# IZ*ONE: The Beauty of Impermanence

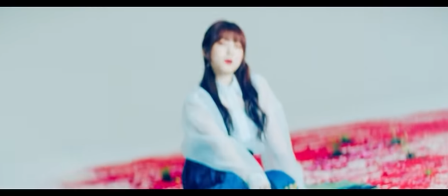Personally, I am not a fan of the production or concepts behind their Japanese releases.
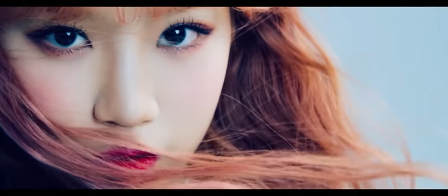They tend to not relate to the conceptual identity of the group like their main Korean releases did.
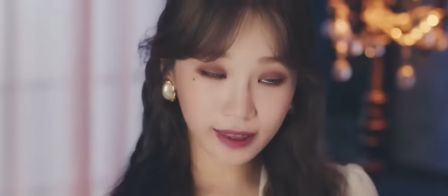I do not listen to them often, and I would be a poor essay content creator to cover a topic which I do not care for nor indulge in.
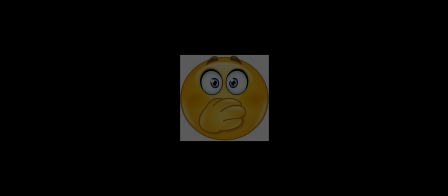Some K-pop stans can really learn a lesson about not speaking on topics they don't know anything about.
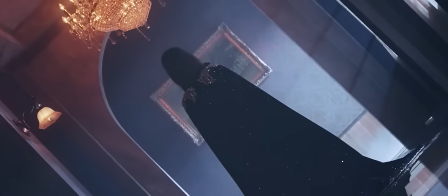I apologize if that disappoints any of you. I know their Japanese releases are a staple part of their discography, but again, this isn't a history video.
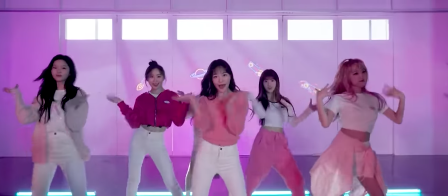However, before we get into what this video title implies,
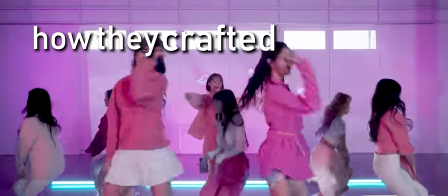I do want to cover their main Korean releases and how they crafted one of the most iconic girl groups of all time.
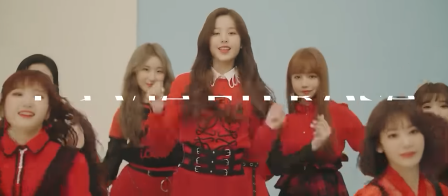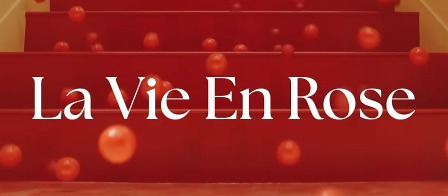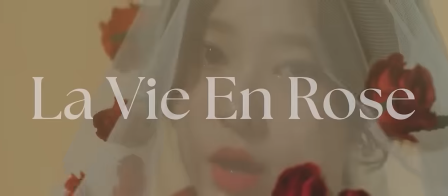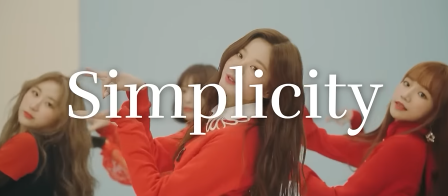Vie En Rose thrives off of simplicity. Really, that seemed to be the goal for izone's debut.
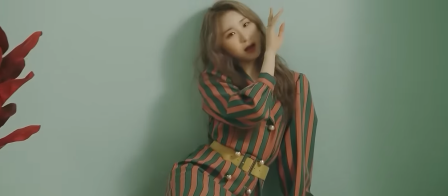Give them a track with basic hooks and a string-laced instrumental. A company wants to show off the talents of the members whilst limiting risk.
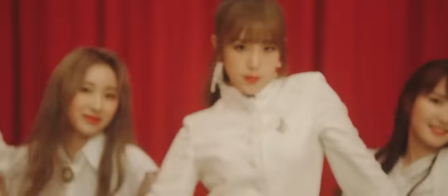Vie En Rose is what we call in football a check down,
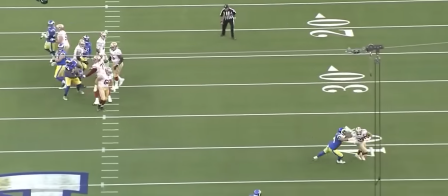a pass that is usually last in the progression tree of a quarterback and typically is used when the other options are out of play.
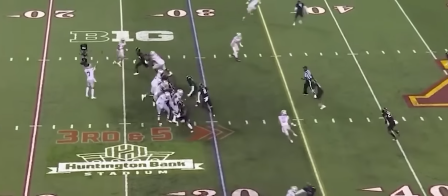Screen passes are similar in which they aren't overly complicated plays but can go a long way when utilized correctly.
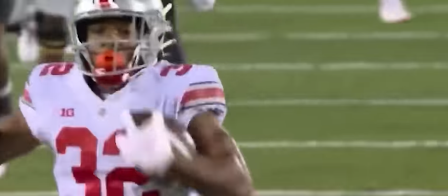What a burst! Trayvon Henderson! As advertised, touchdown!
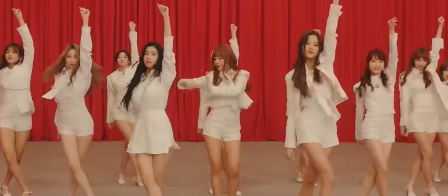And that's what Vie En Rose is. It's a simple play that went a long way. Vie En Rose gives izone an identity.
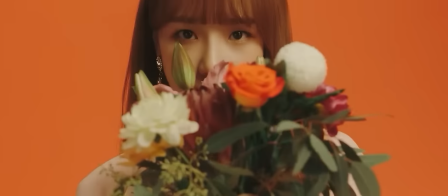In a really smart way. See, izone's identity, visually at least, is all about color and flowers.
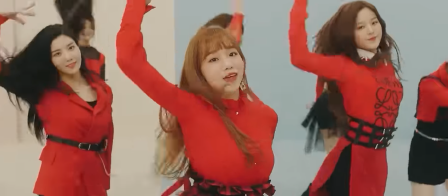Vie En Rose is full of pastel pinks, mild reds, and deep scarlets.
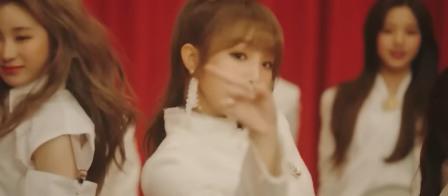Quick flashes of light blues are sprinkled in to keep the visuals fresh, but the idea is very much present.
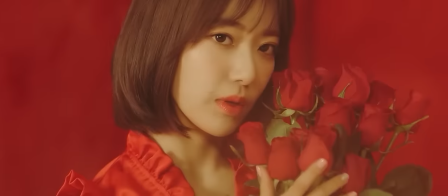This song, as the title suggests, is all about the rose. Not in a necessarily overt way, mind you, the song is still very much its own thing.
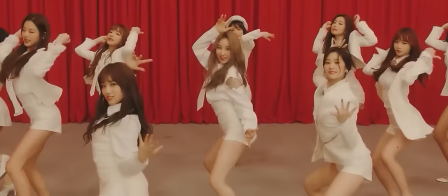I counted maybe 4 or 5 shots with actual roses in them.
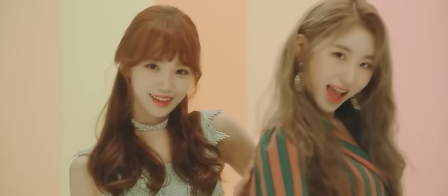However, this song starts the trend in izone songs of matching the concept to the color palette in an incredibly methodical way.
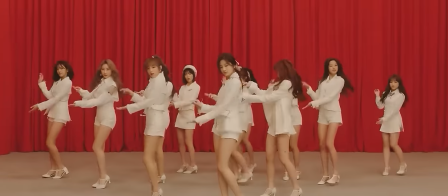We see this down the line with all of their Korean releases.
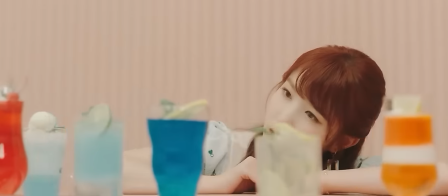The rose is a prominent flower in pop culture, and I found it interesting that they depicted it in an almost delicate way.
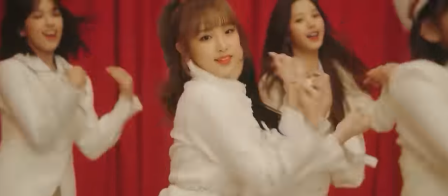Typically when I think of roses, I think of Hanami from Jujutsu Kaisen, Zyra from League of Legends, or Cynthia's Roserade, strong plants with stinging thorns.
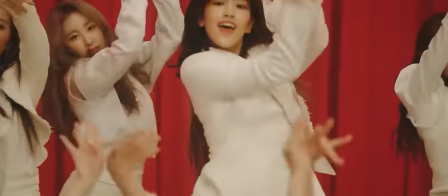Yet the rose depicted in Vie En Rose is surrounded by softer shades of yellow and pink.
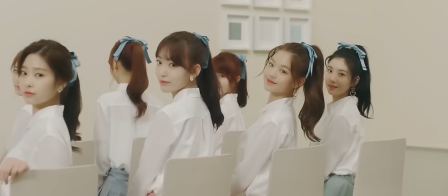The name Vie En Rose directly translates to life in pink, symbolizing life through rose-tinted glasses.
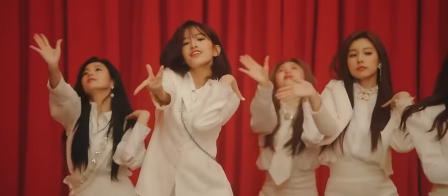Most of the sets are quite barren, with very basic set pieces like a fridge or table, the backdrops serving as a stage for the members entirely.
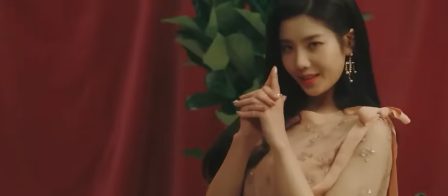This really is their time to shine. No hiding behind ugly CGI or elaborate set pieces, just you and a bundle of roses.
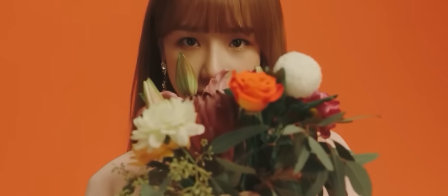I think it's executed well, the members are all styled well, and they sell the concept.
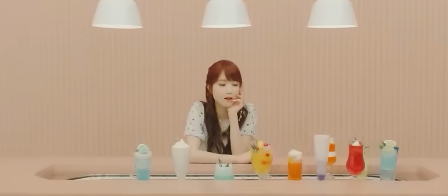Albeit, if there is one critique I have, it's the on-screen presence, specifically the facial expressions.
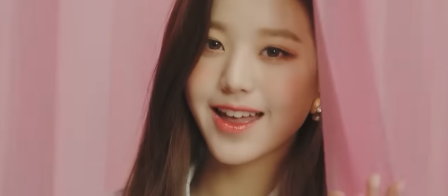A few members in this music video look, well, new to being on camera, if that makes any sense.
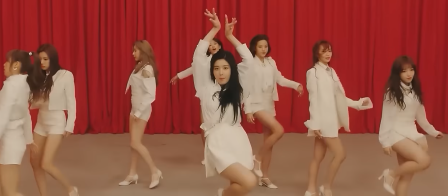There are some awkward and intense staring and odd expressions at times.
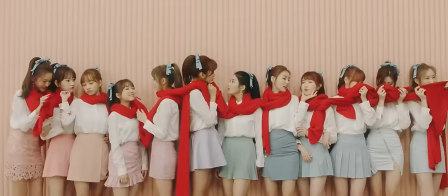Again, they were rookies, so I'll cut them a little bit of slack, but it was one thing I noticed while combing over the MV 50 plus times.
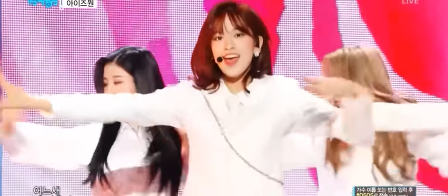Next, I want to touch on the choreography. izone's choreos are very difficult. izone choreographies rely on two things,
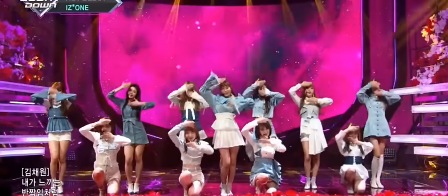timing and formations. izone sells the concept through the choreography,
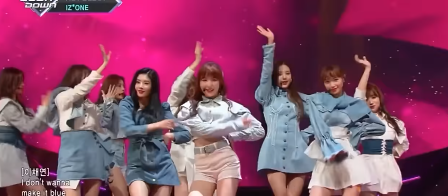and heavily lean on hand movements to create elaborate formations that resemble things such as petals blowing in the wind or a giant flower.
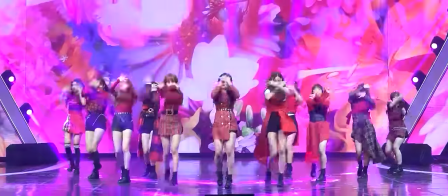Just like the music video or song, the choreography itself is a way to express the art.
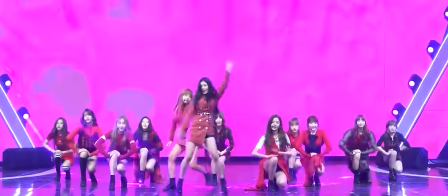While a majority of the choreo relies on intricate hand movements, this doesn't mean they aren't competent dancers in other regards.
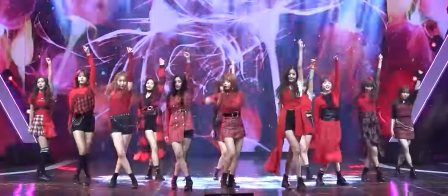That is certainly not the case.
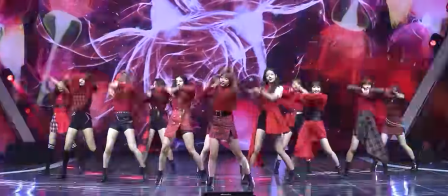There are more traditional choreo concepts thrown into their performances. But izone choreos were always just different.
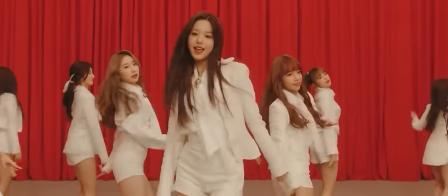Synchronization in K-pop is what makes a performance, but with izone choreos, everyone needed to be perfect.
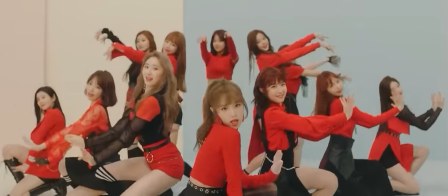Every little hand movement, formation change, and dance break needed to be flawless.
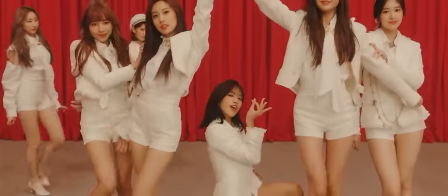For a group just debuting, Vie En Rose's choreo is exemplary. In the first 10 seconds alone,
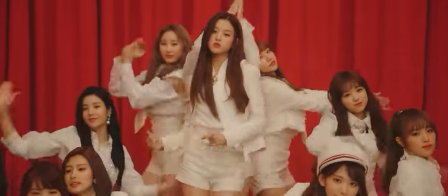we see flower-esque imagery using hand and arm movements while meticulously placing
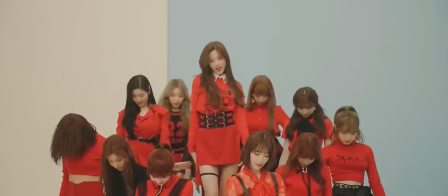the members in a circular formation to represent the outstretched petals of a blooming flower.
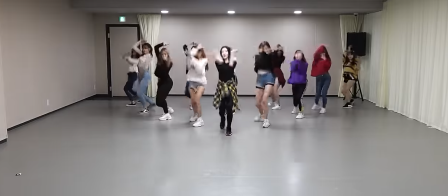1 minute in, during the pre-chorus, the front three members lead a movement which is promptly followed by the rest.
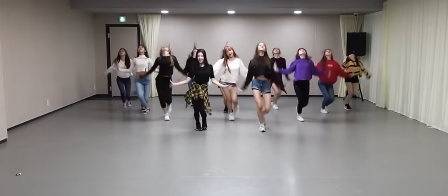This type of choreo gives depth to the performance. izone has quite a few members, 12 to be exact, so utilizing every member in these formations is paramount.
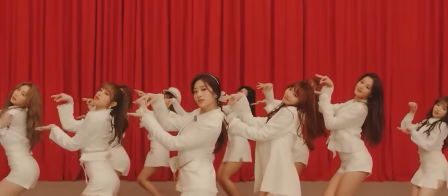I think the most memorable piece of choreo is during the chorus,
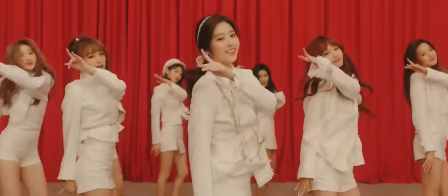where the members use their hands to mimic the act of tossing petals, doing it to the beat of the plucked guitar.
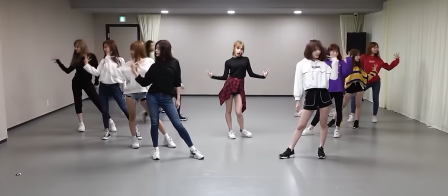The immediate fade into the bridge utilizes a hybrid V formation in tandem with arm movements to add a very fluid motion to the choreo.
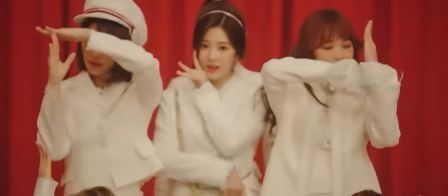Vie En Rose's choreo feels very intricate and deliberate. There isn't wasted space, yet it isn't exhausting to watch, quite the opposite.
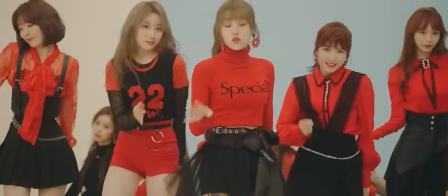With some groups, I get tired just watching them jump around the stage doing flips and fast movements,
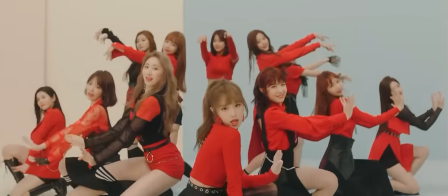but with this song, the choreo really matches the relaxed vibe, without feeling lazy or tacky.
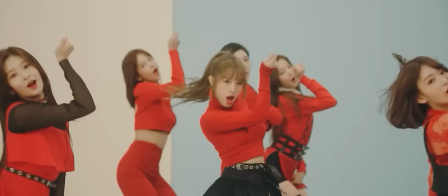You may be saying, well, Taeju, certainly other groups have attempted similar things. izone can't be the only one performing at this level.
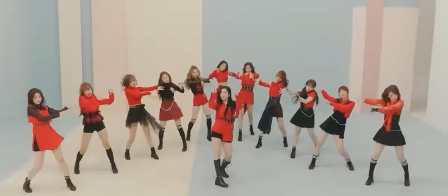You would be somewhat right. izone certainly isn't the only group that could pull off these formation concepts.
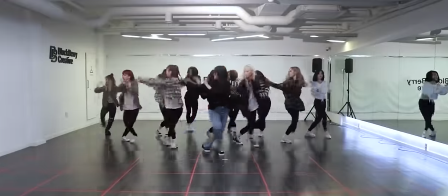Luna immediately comes to mind before their unfortunate end. However, they had the perfect idols to do it.
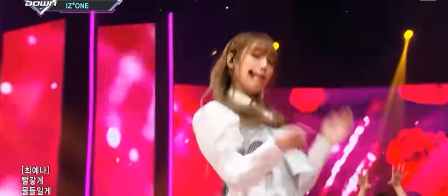Again, they had a 12-member group, affording them the space to attempt such intricate concepts,
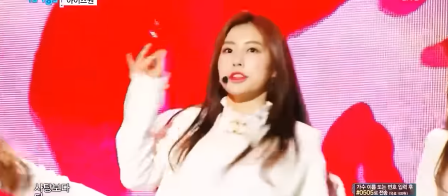and those members were also rookies, most likely driven and ambitious enough to tackle these difficult choreos.
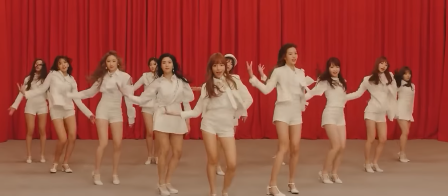These girls only had a finite amount of time together, and I imagine they wanted to prove all they could to their peers.
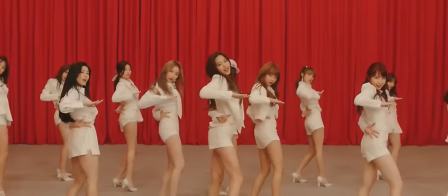That motivation paid off. This debut was a huge success. It's personally one of, if not my favorite debut of all time.
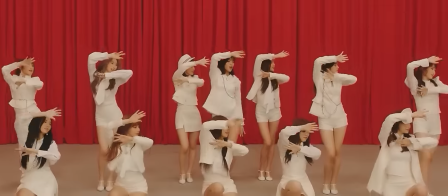It does everything you would want a debut to strive for. It gives each member ample spotlight.
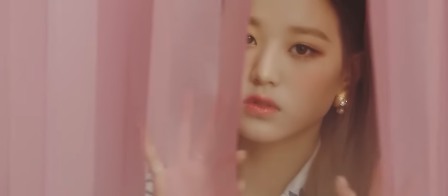The line distribution certainly wasn't perfect, nor was it really ever, but each member got their screen time in this MV.
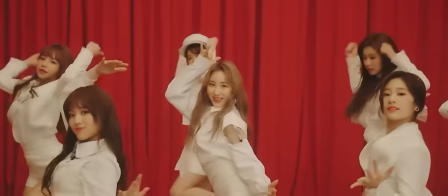The members were able to display their talents well. We will eventually touch on this subject, but each member did deserve to be in this group.
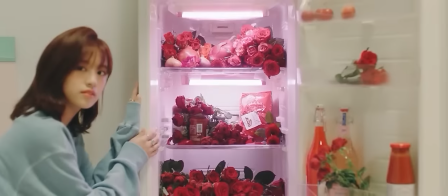Each member brought something to the table, whether it be through dance, visuals,
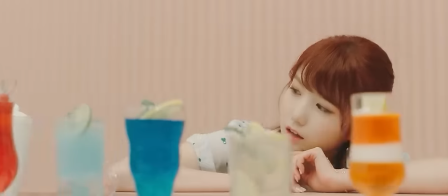or vocals. izone on paper looks like a near-perfect girl group, with a debut to back it up.
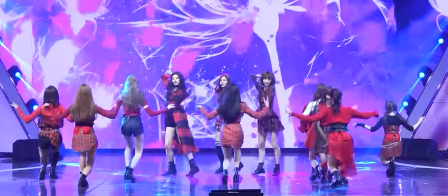Vie En Rose is a fantastic debut because it knows exactly what it wants to be.
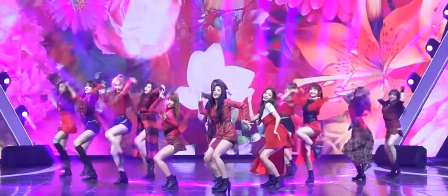It's not trying to perfect a concept by any means, but to introduce an overarching theme to izone's future releases.
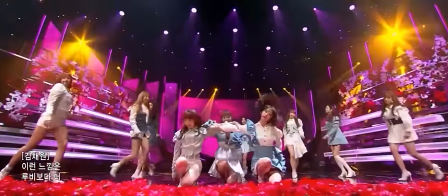Vie En Rose thrives off the dichotomy that it creates between itself and the rest of the music space at the time.
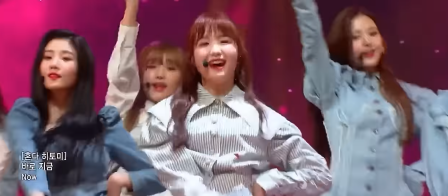It's a very simple song for today's K-pop standards. In today's climate, K-pop is going through a let's fuck around and find out stage,
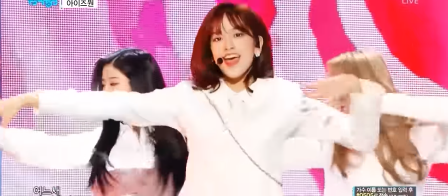where each group is trying to experiment with new sounds, and while I'm all for that, it can also lead to jarring music.
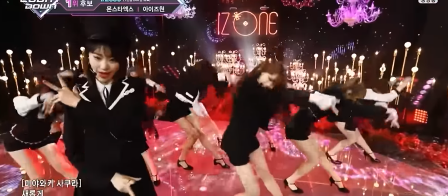Vie En Rose is the opposite, driven by soft drum lines and that plucked string instrument.
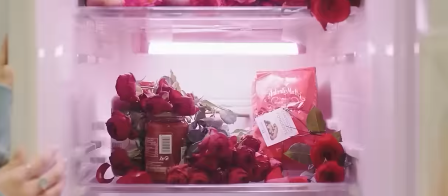It ends up being very light on its feet. It feels as calm as a nice spring afternoon.
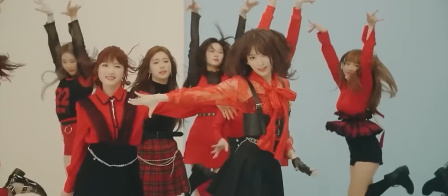It's not trying to do too much, and as a result, stands out amongst other debuts.
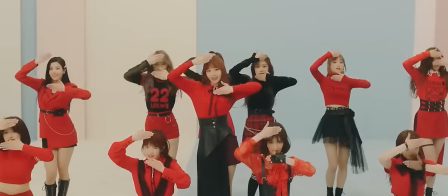The music video follows suit with basic transitions and sets. The choreo is the difference.
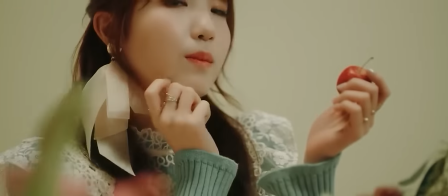It combines intricacy and delicacy, finding the perfect balance.
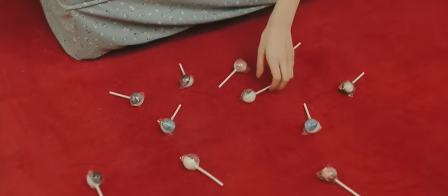Thus, Vie En Rose becomes that painting you want to look at just a bit closer to catch all those fine details.
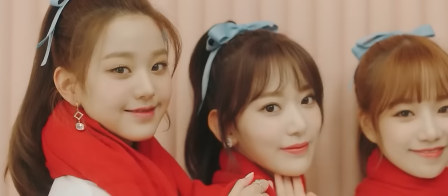I've gushed over this song quite a lot, but it truly is that good.
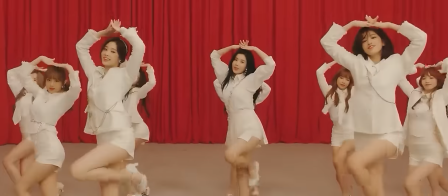One of the greatest girl group debuts in the last decade, and arguably the best produced group debut of all time.